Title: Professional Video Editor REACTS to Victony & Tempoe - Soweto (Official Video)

what's up guys welcome back to my youtube channel once again DJ Star Films we are about to start a new series I'll be calling video edit react something like that yeah I just I don't know by the time the video is out you see the name I'm chosen well so the first this first video I'm going to be reacting to Soweto by the Tony this is the first one it's like a remix so if you're interested in that one because that one is much more recent Just go to the description and check it out, it might not be live at the time when I'm releasing this video but it's only set so you can pre-watch it if you are the first minute to view it. So if you want it first, just go there and be like, hey, I'm probably the first minute to view it from the description. So let's go straight into the video, if you like the video along the line, don't forget to give it a like, drop a comment, don't forget to, don't, if you notice anything that I probably didn't mention, anything you want me to cover, maybe you see something that you did and you
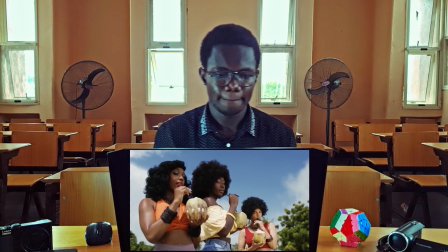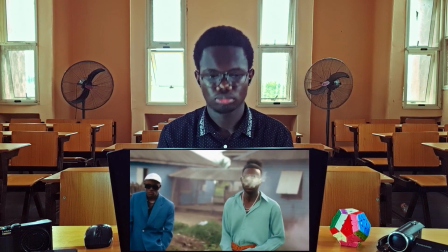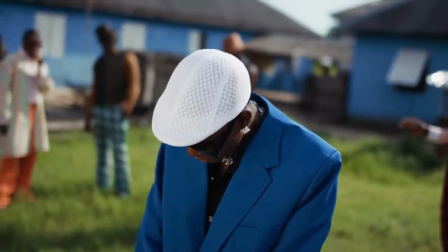Okay, I can start with some flair effects there. Really white hat.
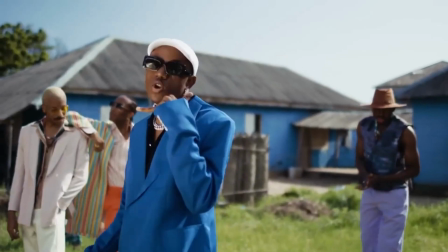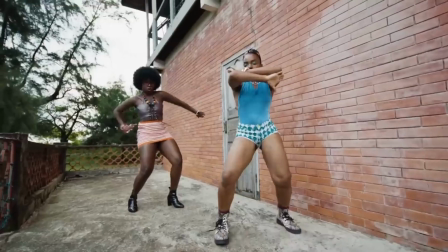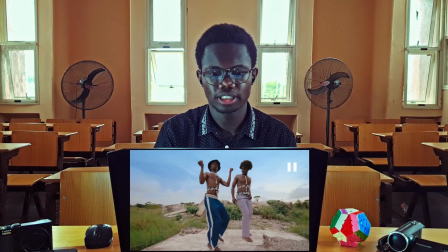Okay, I think the first thing I'm noticing here is the deep contrast.
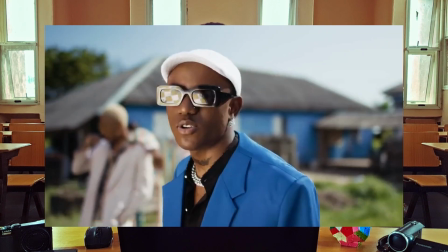So if you see throughout what it shows, look at this point, the blocks are really black. Even though I don't know what happened here, so you see the places that are black are really black and then they
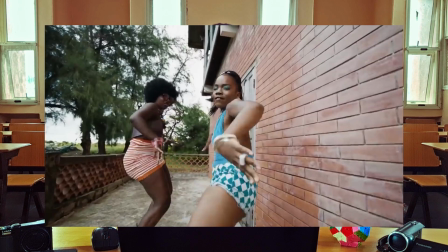made the whites really white as if they just didn't care about the skies which is like,
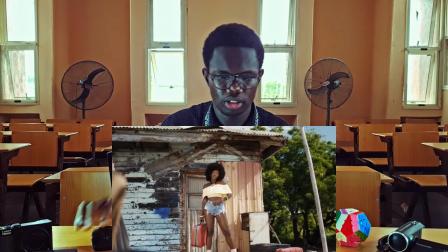it's their plan, it can't give you this vintage look, you know what I mean, so blacks are very black, it's like half-class, you know what I mean, so bright, really dark sides, so that really gives it a very nice view, solid view, you know, nice, that's what I mean.
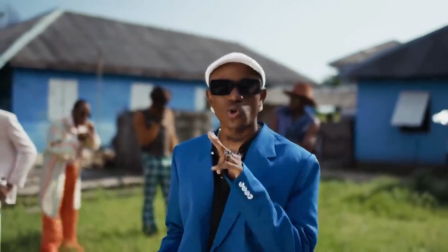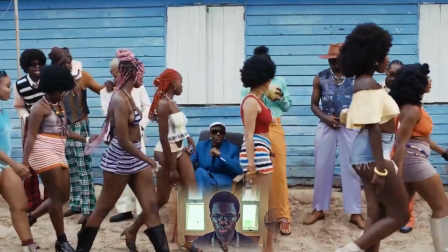See, same darks, brights, beautiful, nice middles, okay,
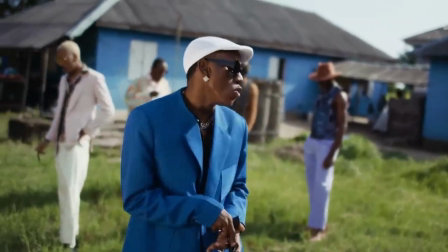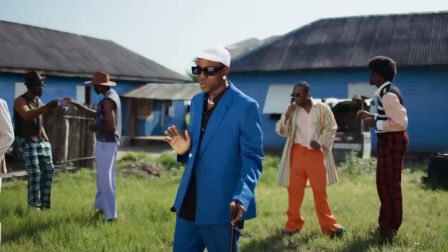nice
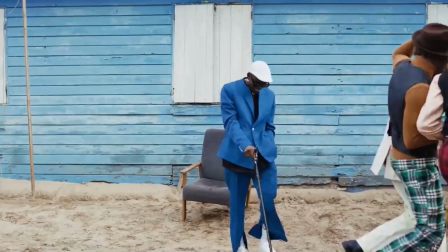close-up shot, okay, let's go, okay,
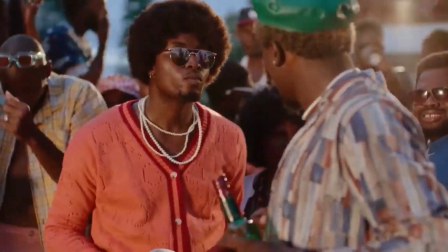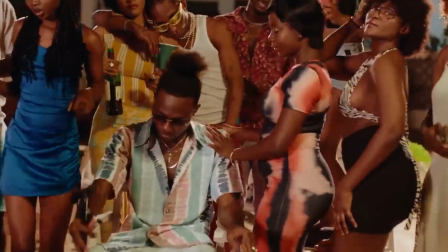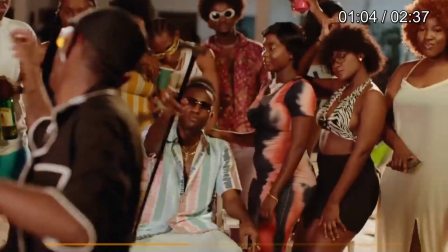okay, I think I noticed something here, so, let's go back a bit, so if you see this part,
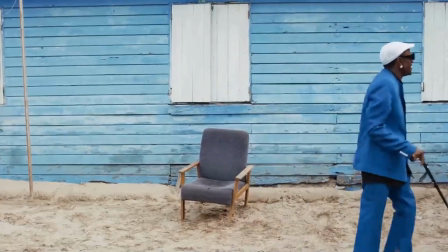it's like this swing shot that he did,
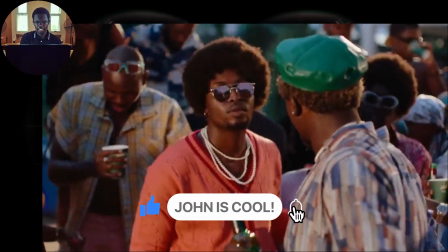okay, see, look at that, he goes left then he comes back right and then he cuts into the next video going left and right as you can
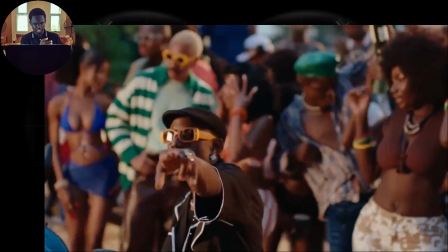see see going right again you understand you see going left that's really nice cut there that's like it
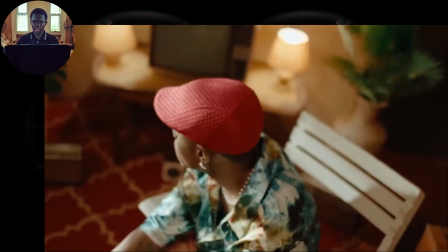makes a bit you just feel like one shot in general you get what i mean she's just going left and right nice okay see
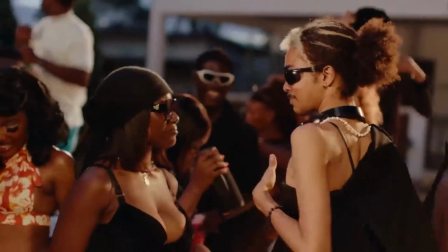deep contrast as you're seeing
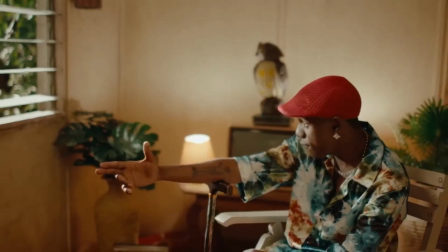I'll say the lighting is really really key nice nice focus shift today
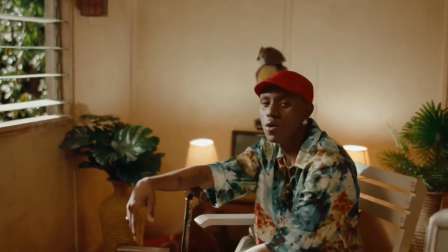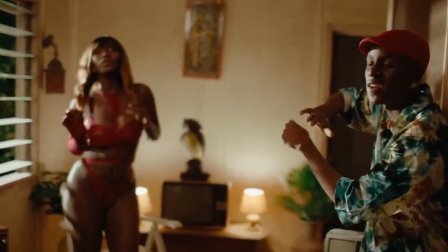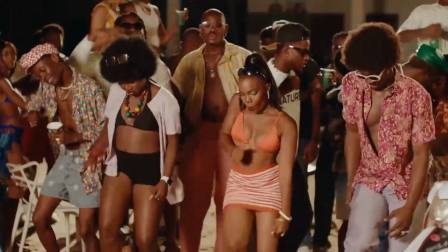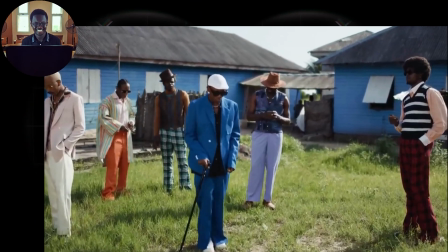okay okay okay I like the twist okay